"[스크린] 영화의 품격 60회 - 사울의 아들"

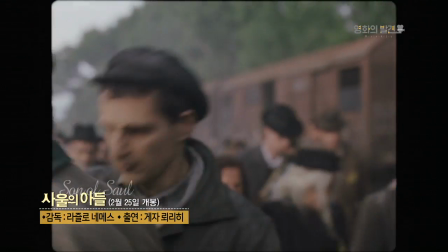8s
아우슈비츠 수용소 시체 처리반 존 도크만도 소속의 남자 사울.
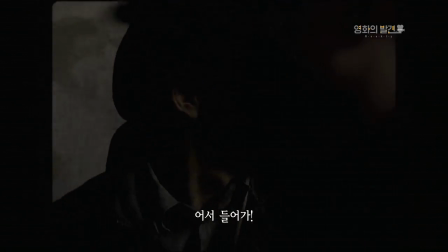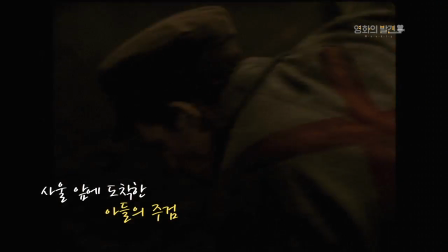18s
어느 날 그 앞에 아들의 주검이 도착하는데요.
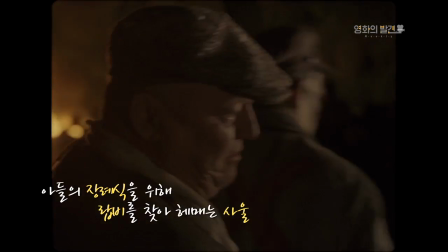25s
시체 더미 사이에서 아들을 빼낸 사울은 유대교 사제를 찾아 장례를 치러주기로 결심합니다.
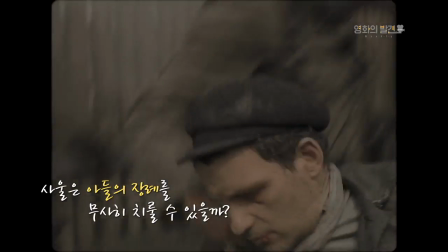35s
사울은 과연 독일군의 눈을 피해 아들의 장례를 무사히 치를 수 있을까요?
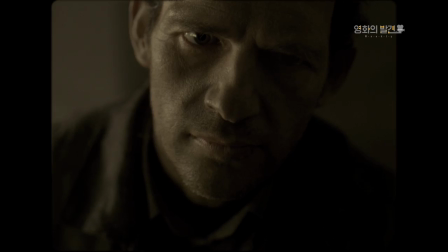40s
영화 사울의 아들입니다. 사울의 아들은 지금까지 아우슈비츠를 배경으로 한 작품 중에서 최고라는 평가를 받고 있는데요.
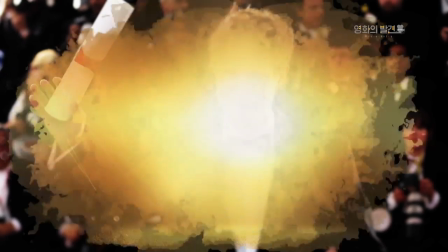52s
2015년 칸 영화제에서 심사위원 대상을 수상을 했고요. 올해 아카데미에서 외국어 영화상까지 수상한 작품입니다. 라줄로 네메스 감독은 사울의 아들이 장편 연출 데뷔작이라는 사실을 무색하게 세계 유수의 영화제에서
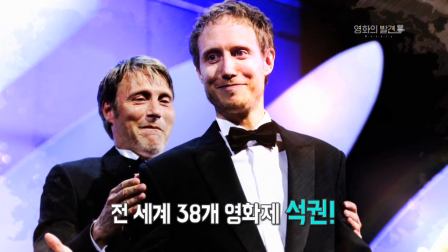68s
38개의 상을 수상하며 괴물 신인 감독의 출연을 알렸습니다. 홀로코스트 영화의 패러다임을 바꿨다고 평가를 받는 사울의 아들. 어떤 지점이 그렇게 매력적이길래 이 전 세계적으로 극찬을 받고 있을까요?
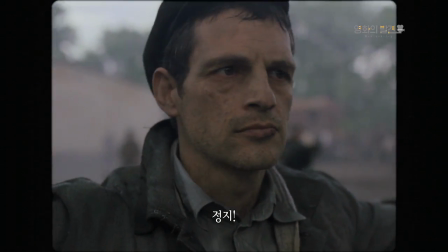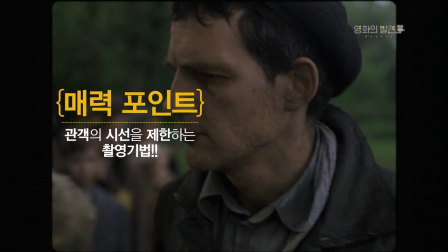88s
매력 포인트 첫 번째, 관객의 시야를 제한하는 촬영 기법입니다.
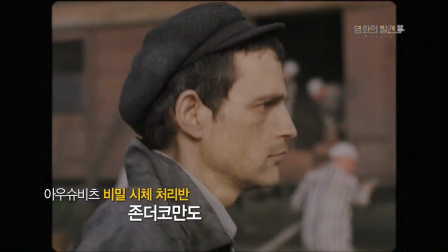94s
영화는 아우슈비츠 수용소에서 유대인 시체를 비밀리에 처리하는 존 도크만도의 이야기를 다루고 있는데요. 라줄로 네메스 감독은 촬영 감독 에르델리와 함께 카메라를 운영하는 하나의 규칙을 세웠다고 하는데요.
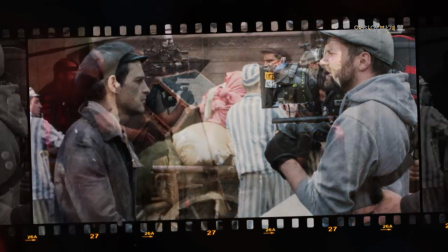109s
사울을 카메라가 항상 따라다녀야 하며 무엇보다 사울의 시야 그리고 청각의 범위에서 벗어나면 안 된다.
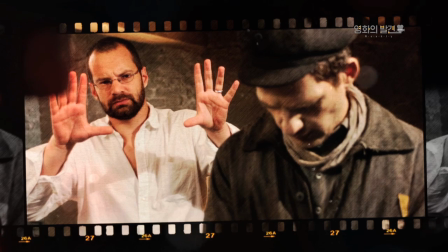117s
그와 같은 이 규칙을 세운 이유는 관객들이 사울의 시선을 통해서 홀로코스트의 비극적인 역사를 그대로 바라봐야 한다는 것이었는데요.
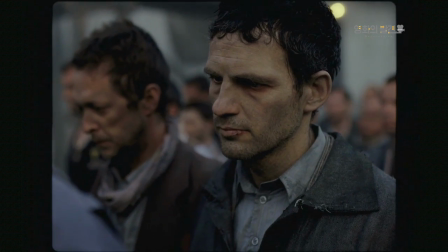131s
이 라울로 네메스 감독은 극중 사울처럼 이 수용소에 갇혀있는 듯한
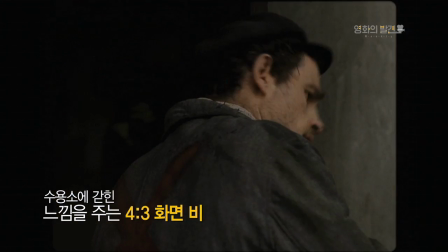136s
느낌을 주기 위해서 4:3에 가까운 화면비를 활용을 하고 있고요.
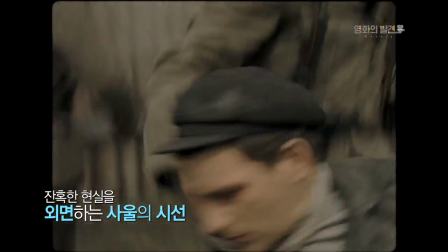145s
사울은 잔혹한 현실을 버티기 위해 주변을 똑바로 쳐다보지 않는데요.
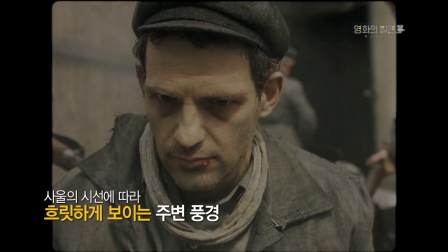149s
이로 인해 관객들은 주변의 풍경을 제대로 볼 수가 없죠.
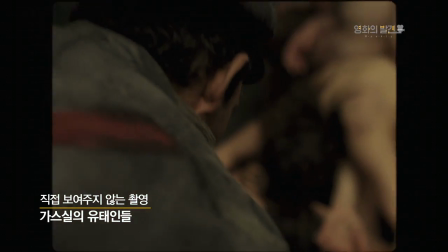156s
가스실에서 희생당하는 사람들,
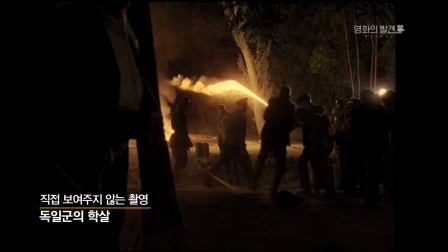159s
독일군이 사람들을 불구덩이 속으로 넣는 장면 등 상황만 등장할 뿐 직접적으로 보여주지 않습니다.
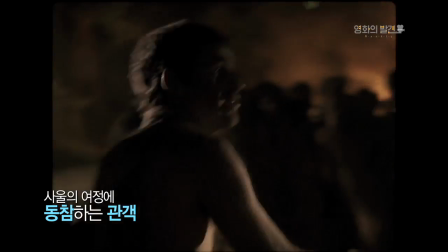166s
이런 독특한 촬영은 이 사울의 여정에 관객들을 동참시키는데요. 하지만 사울의 시선에서만 진행되기 때문에 관객의 입장에서는 정보를 충분히 전달받을 수 없는데요.
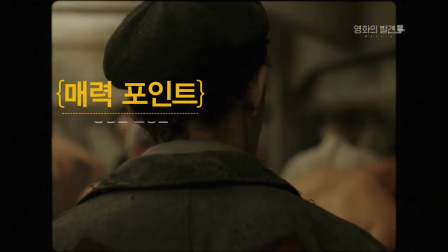179s
이에 감독은 제한적인 이미지를 보충하기 위한 생생한 사운드를 관객들에게 그대로 전달하고 있습니다.
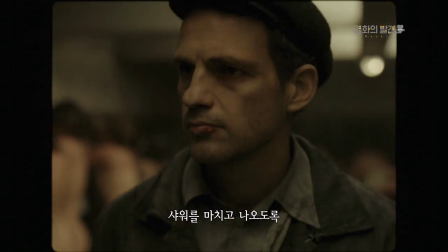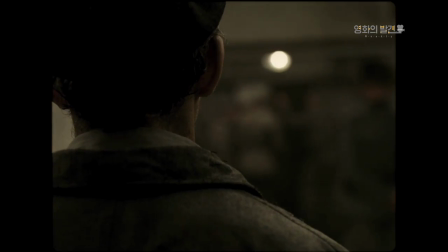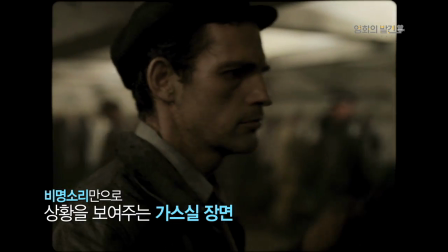197s
가스실에서 사람들이 죽어갈 때 비명 소리만으로 관객들에게 전달하는데요.
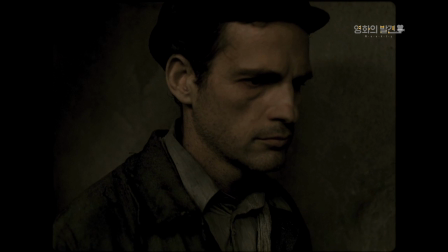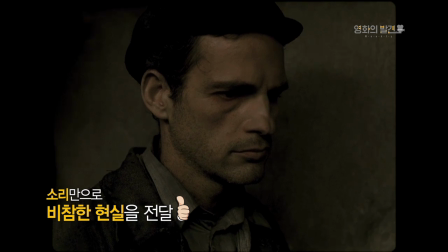207s
그 소리만으로도 역사의 현장이 얼마나 비참했는지를 관객들에게 전달한다는 점에서 굉장히 강렬하게 다가왔습니다. 그래서 이 많은 유수의 언론에서는 이 영화를 두고 이 IMAX에 빗대 IOMAX라는 이 새로운 스타일을 추구했다는 그런 호평을 남기기도 했습니다.
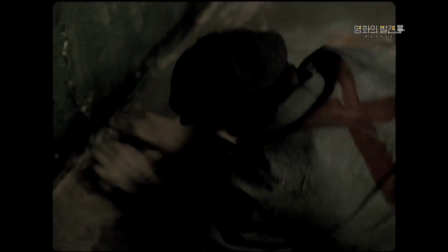228s
관객의 시선을 제한하는 연출,
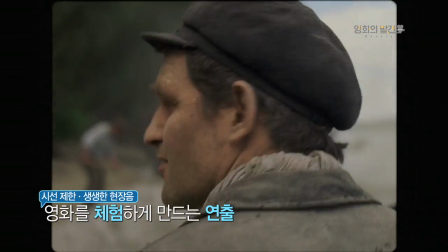230s
그리고 날 것 그대로의 생생한 사운드를 전달하는 연출은 영화를 보는 것을 넘어서 체험하게 만드는데요. 나치에 의한 유대인 학살을 다룬 작품을 홀로코스트 영화라고 하는데요.